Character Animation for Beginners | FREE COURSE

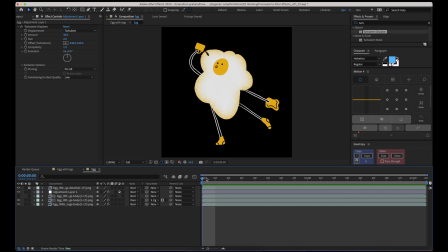[28:58]
So that's why we bring it into After Effects to have a bit more control and play around with the settings some more.
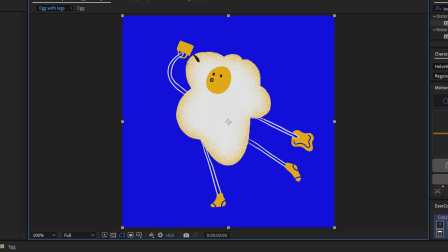[29:03]
All right, let's go back onto our main comp and see how that's looking with our background. And I think let's add some texture to this background as well, so it matches this kind of handmade effect.
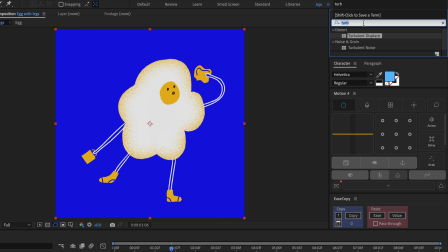[29:14]
It's looking a little bit flat. Let's go down to our solid and add a grain effect down here.
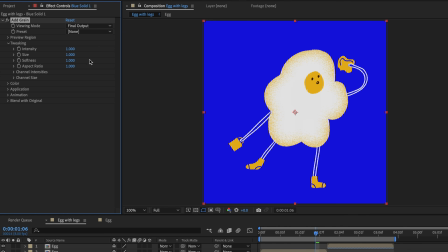[29:21]
Let's change this to final output so we can see what we're working with. Cool, so now we can play around with some of these settings and get this.
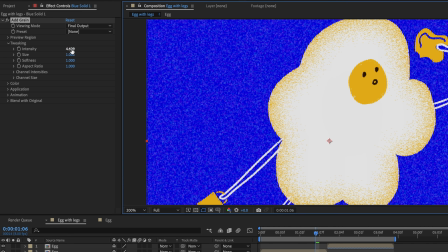[29:28]
I kind of like to zoom in at this point to see what we're working with a little bit better. Maybe something like this. The size, we can kind of go down a little bit, match the size of our egg effect, and softness all the way down so we get this noisy thing, this noisy effect happening.
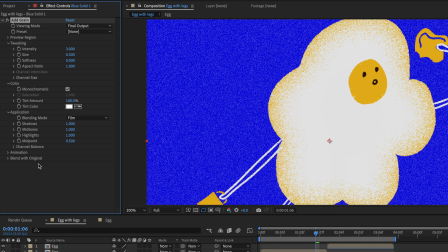[29:52]
Let's make this monochromatic as well so we get less of that colored noise. Cool.
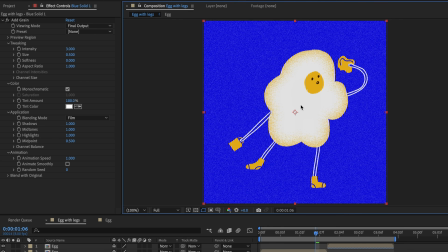[29:59]
And I think the rest of those settings look pretty good to me. Maybe we can make this blending mode as well.
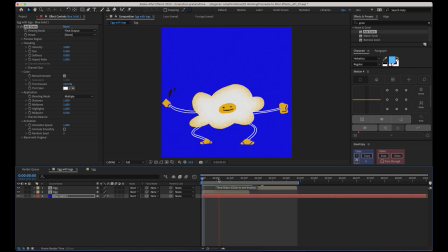[30:07]
Maybe let's make this multiply and see what it looks, so it's a little bit less harsh, a little bit more backgroundy.
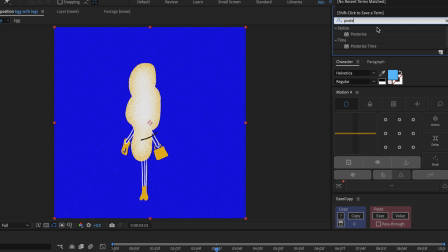[30:12]
The final thing that we want to do for this solid is add a posturized time and match that same frame rate.
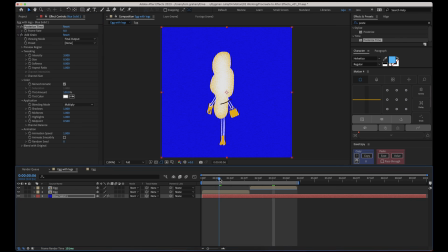[30:19]
Important, want to make sure that it's above the grain so that this grain is acting at the same time as the frame by frame animation.
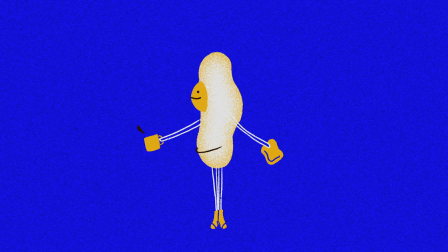[30:28]
So they all look like they're from the same universe. So there we go. We have a little looping, eggy, breakfasty person. It turns out Procreate is for much more than just illustrating. Let me know in the comments how you animate with Procreate. I would love to hear about it. And if you enjoyed this tutorial, consider subscribing for more. Happy animating!